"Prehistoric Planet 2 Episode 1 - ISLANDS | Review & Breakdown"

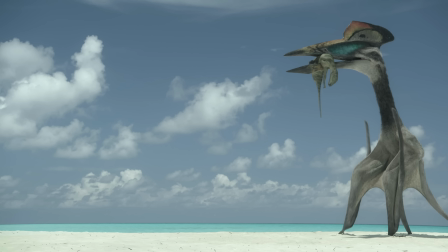He gently places down the Tephishadros carcass from a little bit earlier in the show, draws lines in the sand and gathers driftwood to build a prospective mating display.
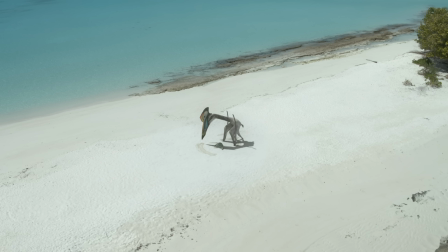The music here is beautiful and soft, occasionally with this growing, vivid drumbeat in the background, building up to what he's about to attempt. I do find it all a little hilarious because it is no doubt a absolutely beautiful moment,
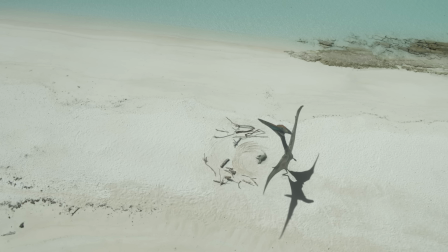and then there's this Tephishadros juvenile carcass just lying in the middle of all of it, which kind of subverts the emotion a little bit, but it's still a very nice scene.
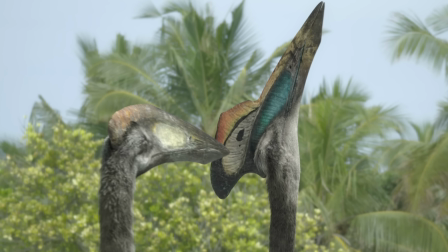Eventually the female arrives and they begin their mating dance, and he's lifting his head up and showcasing the carcass and just trying to entice her in general.
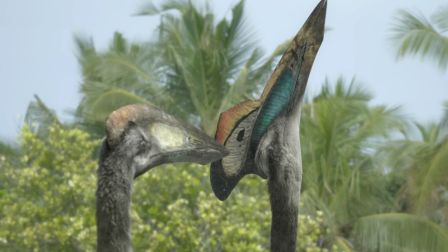We've talked about this, of course, in the previews, but it is worth noting the Hatzegopteryx, the male here in particular, is absolutely beautiful. That crest design, the coloration, the elaboration on the patterning is just absolutely stunning.
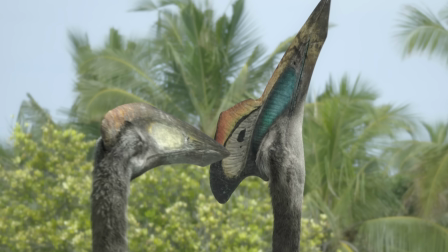You can see the ridging all the way along like we saw earlier in those more organ-coloured ones, but the explosiveness of colour and the sort of eye-shaped pattern that you'd see in a lot of modern birds as well is just really evocative,
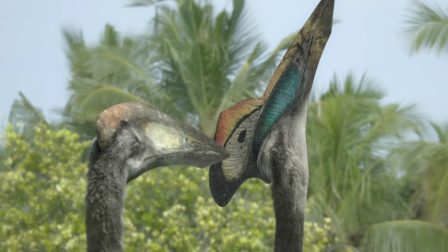really beautiful. Again, I love the feathery coating they've got. They are, I think, my favourite design in the video, it must be said. Oh no, Saimasuka's. Second favourite design in the video probably goes to the Hatzegopteryx.
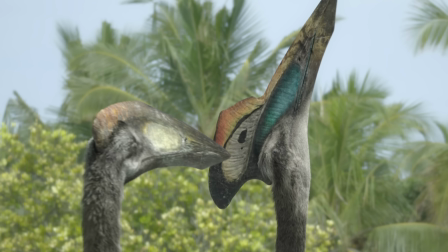I think they are beautiful. Oh, Imperobata though.
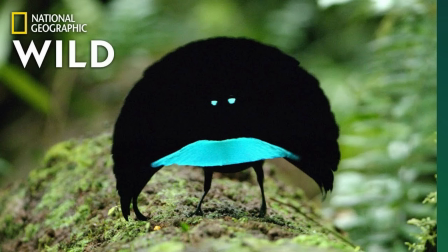Now obviously this entire scene, this sort of mating dance is all very speculative, but given the elaborate mating displays we see in modern animals, birds in particular, it's not really even slightly outside the realms of possibility.
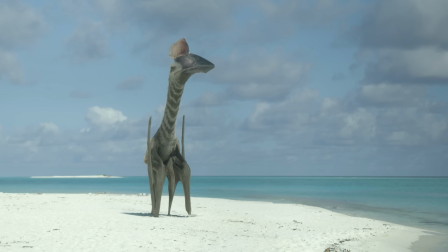Anyways, the music is swelling, they're dancing together, it's a beautiful moment, then another male approaches, this one with the organ crest, as it shall now be known. He's much younger, and I wonder if that's the reason for the different pigmentation, is maybe it's something that develops with age, or if it's simply a difference in genetics.
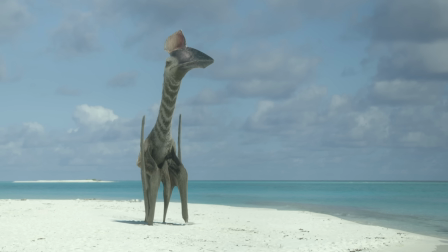Much the same way that you see modern birds have vastly different colours on their feathers, even amongst the same species. It could just be a localization sort of thing. You know, Hatzegopteryx from this area have this coloration, Hatzegopteryx from this area have this coloration.
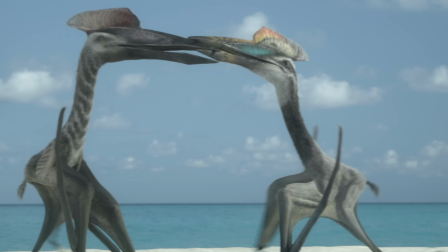Something like that. The two battle across the beach for mating rights with the female, with the older, beautifully coloured male emerging victorious.
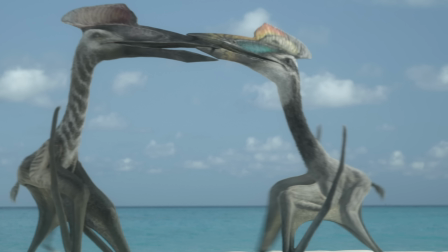It's really cool to see them battle like this though. It's very awkward a little bit, you know, they're obviously well built for terrestrial movement,
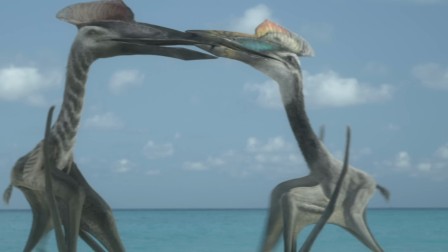but it still feels very strange with those elongated limbs and those huge necks, and they're snapping at each other and biting at each other,
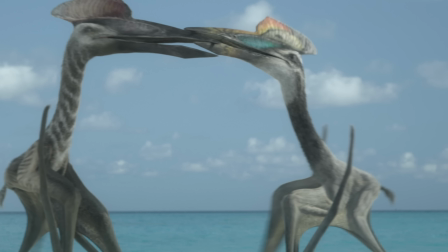and the older male grabs hold of the younger male as he tries to flee. It's a nice little moment. It only lasts a few seconds. I think the younger male realizes quite quickly that he's maybe not built for this.
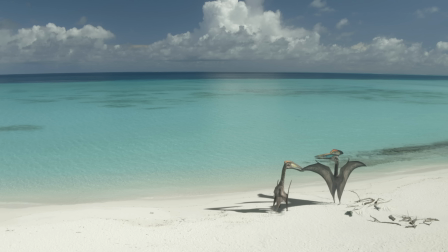Not quite yet. The female's disappeared, but she returns, the male stands up triumphantly, and there's a lovely moment of animation here which I really appreciated. You can see the male here in the bottom right, standing up, raising his wings to the skies, like triumphant, yes, I defeated him for you, look how sexy I am.
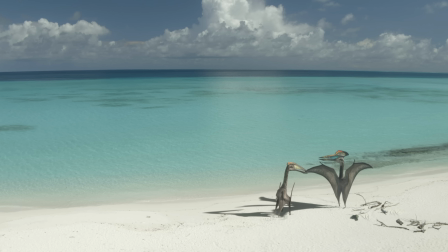And then he returns to all four limbs, and the way he falls down to the ground is just really nicely animated. It's got a lot of momentum and weight to it. If you imagine yourself standing up on one leg or on tiptoes or something, or just, you know, a little bit out of balance, something you can only hold for a short amount of time,
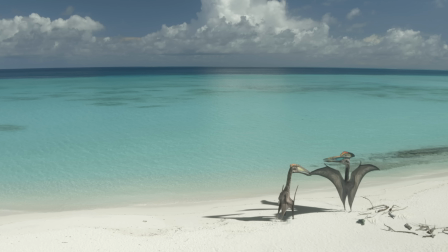the way you come back to Earth is noticeable. It's always very quick, and gravity's kind of getting cold and you're going, right, get back down here. And the Hatzegopteryx is animated in that exact way, that you can really feel that same sense of motion. It's a very small detail, but it just shows the level of attention,
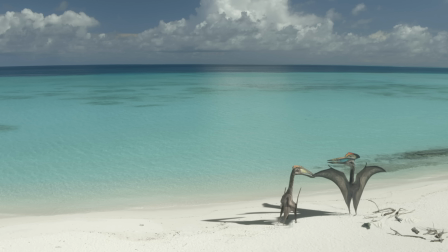of care and love put into even the most common animations that these creatures will do.
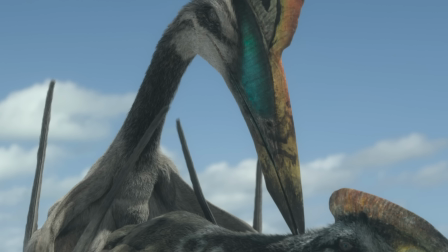Anyway, she's clearly impressed, so they begin to mate. Attenborough says it's all over in just a few seconds, which feels like a pretty unnecessary drive-by to me.
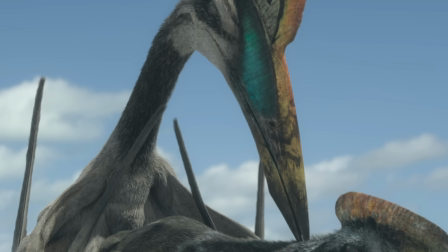But I really enjoyed the detail here as well, the male Hatzegopteryx biting down on the upper neck of the female for kind of grip and to hold her in place.
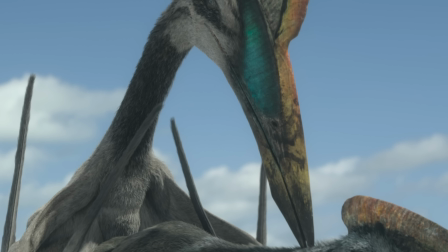Again, something we see quite a lot in modern animals. And that's the end of Islands. It was a really good introduction to season 2.
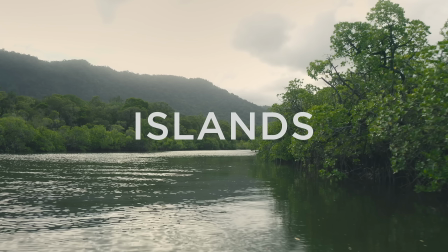I do have a couple of quibbles, which we'll talk about in a second, but I liked it a lot as an introduction. I love the focus on non-dinosaur creatures.
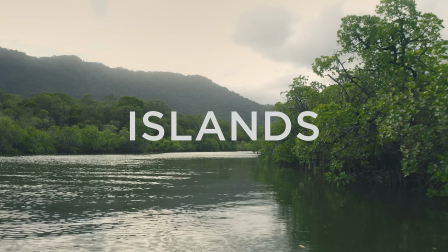That was really good. You know, seeing the Simosuchus, seeing the Hatzegopteryx, seeing the
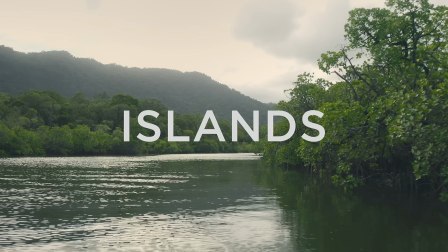Matsuya was a huge surprise to me personally. I thought that was really cool. I was very, very happy to see that.